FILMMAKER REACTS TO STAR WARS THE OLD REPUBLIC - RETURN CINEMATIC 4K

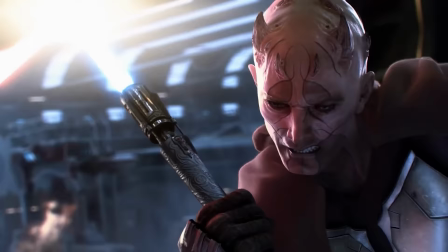16:34 It is a dance the way they fight, and it's beautiful. And then they leave the close-ups for the impact or to show the emotion on a character's face. By mixing the wides and the close-ups together, it's a winning combination. Yeah, it's lovely.
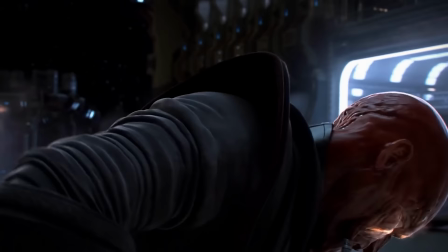16:47 Wides to see the dance, close-up to feel the emotion of the characters. Yeah, as I said, a winning combination.
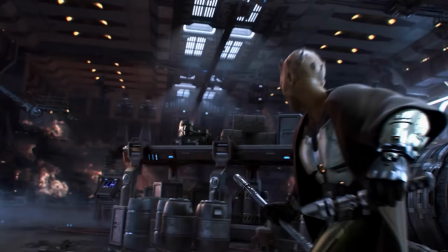16:52 The moment the Master Jedi started throwing items at the Sith Lord or Apprentice, whatever he is, I knew immediately he was going to die.
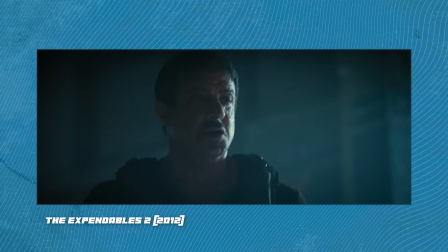16:59 But why? Villains, characters that use weapons, tend to lose their fights.
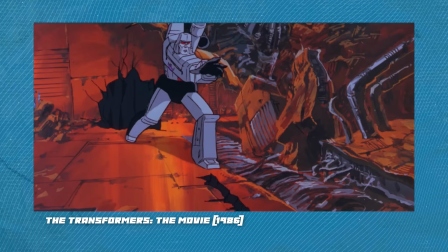17:05 You'll have a hand-to-hand combat, and then the villain will pull out a knife, or will pull out a gun, or pull something out, a weapon, and they lose.
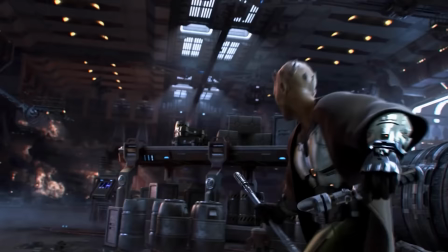17:12 And in this case, it was a sword fight, and as far as I'm concerned, the Jedi Master started throwing things, and then that was like bringing a gun to a sword fight.
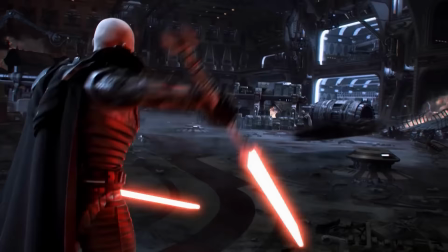17:21 However, in this case, they used it for character development. He started throwing the items at him, and he was cutting them down, smashing them, and breaking through. It made him build up his power level. He just looked incredible. I was like, whoa, hang on a minute, he looks really tough.
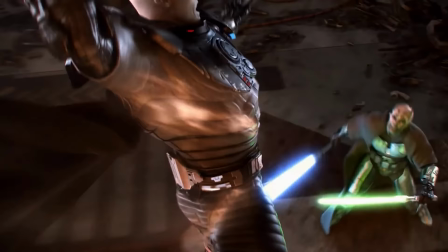17:36 This is almost a different character. For me personally, the way he beat the Jedi Master, I felt it was a bit too quick.
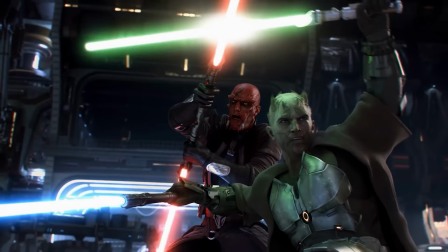17:42 The Jedi Master was fighting both of them off, and then suddenly, the Jedi Sith Lord person gets hurt, and then the apprentice, immediately his level goes from 50 to 100. You guys have to let me know what you think. Did he beat him too quickly?
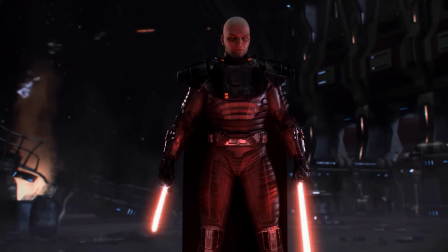17:57 Was it too hot off the heel after beating the Sith Master to then suddenly the Padawan to then go in and strike him down?
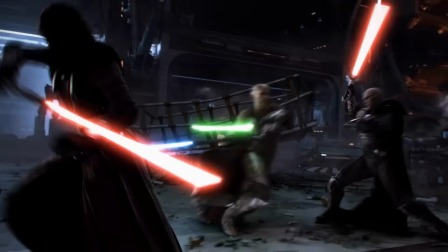18:04 Because as I said, the Grand Master or the Jedi was beating both of them quite easily, I felt, to then suddenly lose to the apprentice. I don't know. You guys let me know what you think.
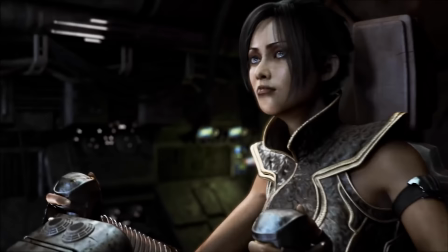18:13 After the Grand Master was struck down, again, you got that dolly shot, that powerful moment of his Padawan feeling it in the Force that he had lost his fight.
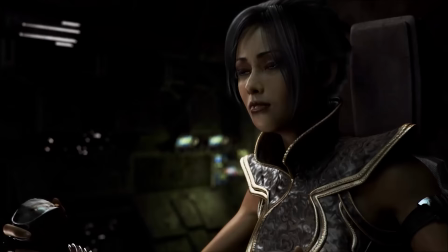You don't need dialogue. Sometimes it can just be a certain look or an expression on a character's face.
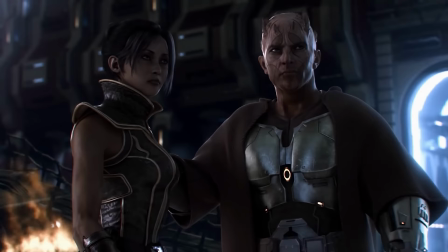18:36 But by having that dolly shot going forward, it just brings your eyes to their eyes, and you just feel what they're feeling.
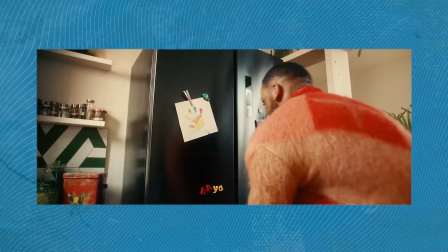18:43 It's lovely. I love a dolly shot. A lot of commercials do it now. It's a continuously up in the person's face or grill just to say, oh, look how emotive they are. Like, oh, you get it all the time. But in this case, it was done lovely. Nice and slow, going forward, the music, the score coming in. You really felt what she felt. Yeah, it was beautiful.
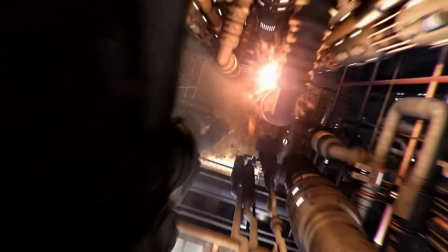19:02 To show the heroes barely escaping the fighter scene, they had the classic, the vintage Star Wars shot of the ship going on its side or having to squeeze through a tight gap.
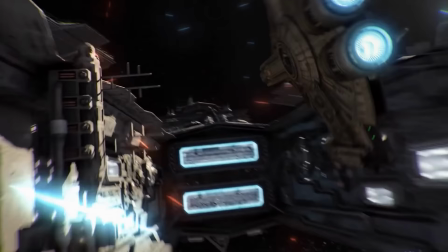19:11 By having the ship go through that tight space, that squeeze, it makes you feel, it tells the audience that they barely made it. If it was just in an open space, it just wouldn't have that effect.
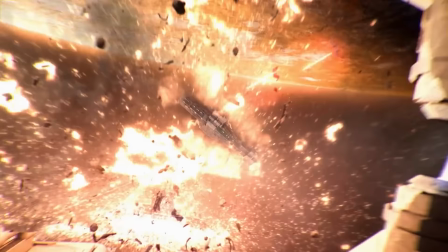19:19 You need your characters, you need your audience to be like, and that going through a tight space will do that.
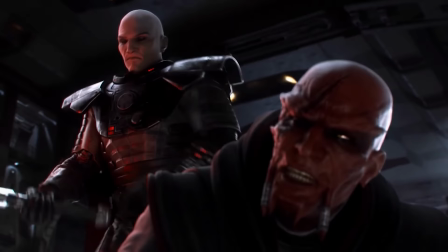19:25 And lastly, story-wise, at the end, the young Padawan cutting down his master, being pushed into the spotlight as the main villain. That immediately told me the type of character that he is. He's not afraid to do anything that he wants to get what he wants.
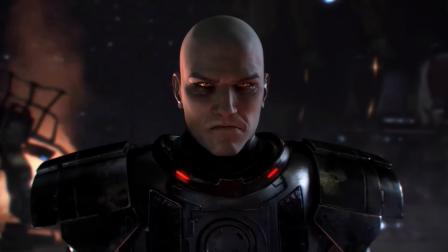19:39 And they're a very dangerous character. I really like those characters.
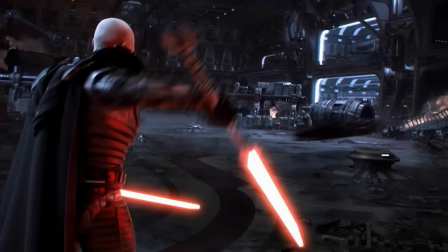19:43 For me personally, I know it's a very stereotypical trope or character trope, but for me, I quite like that. I like my villains to be like, I will go through anyone and anything to get what I want. To me, they're very dangerous characters. It's time for these Padawans to have their moment in the sun.
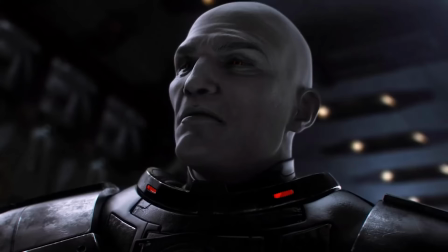19:59 It's their time to shine, to go up in the levels, to become the main heroes.
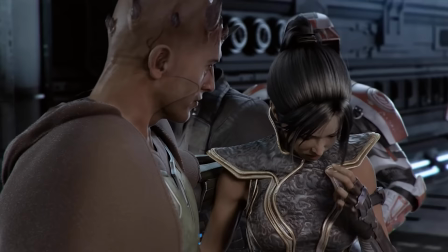20:03 It's classic character writing. Your characters will have to lose something or someone or experience something so shocking that it rocks them.
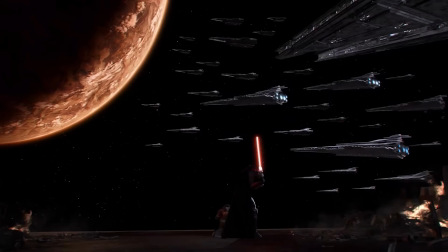20:11 What I really liked about this story and these Padawans is that they both lost their masters.
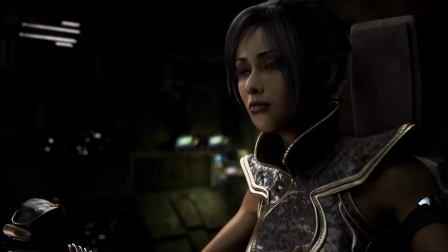20:16 One cut his down, and the other one lost theirs, or it was taken away. It's a starting block for your characters to grow, be pushed, and well, ultimately begin their journey. And there you have it. That was my reaction and thoughts on Star Wars The Old Republic Return. I really hope you enjoyed today's video, guys. And if you did, give it a thumbs up, as it really does help out the channel. It really does. But would you like to see some more? Well, over there, I've gone to put another reaction video for you. I'll see you next time. Bye-bye.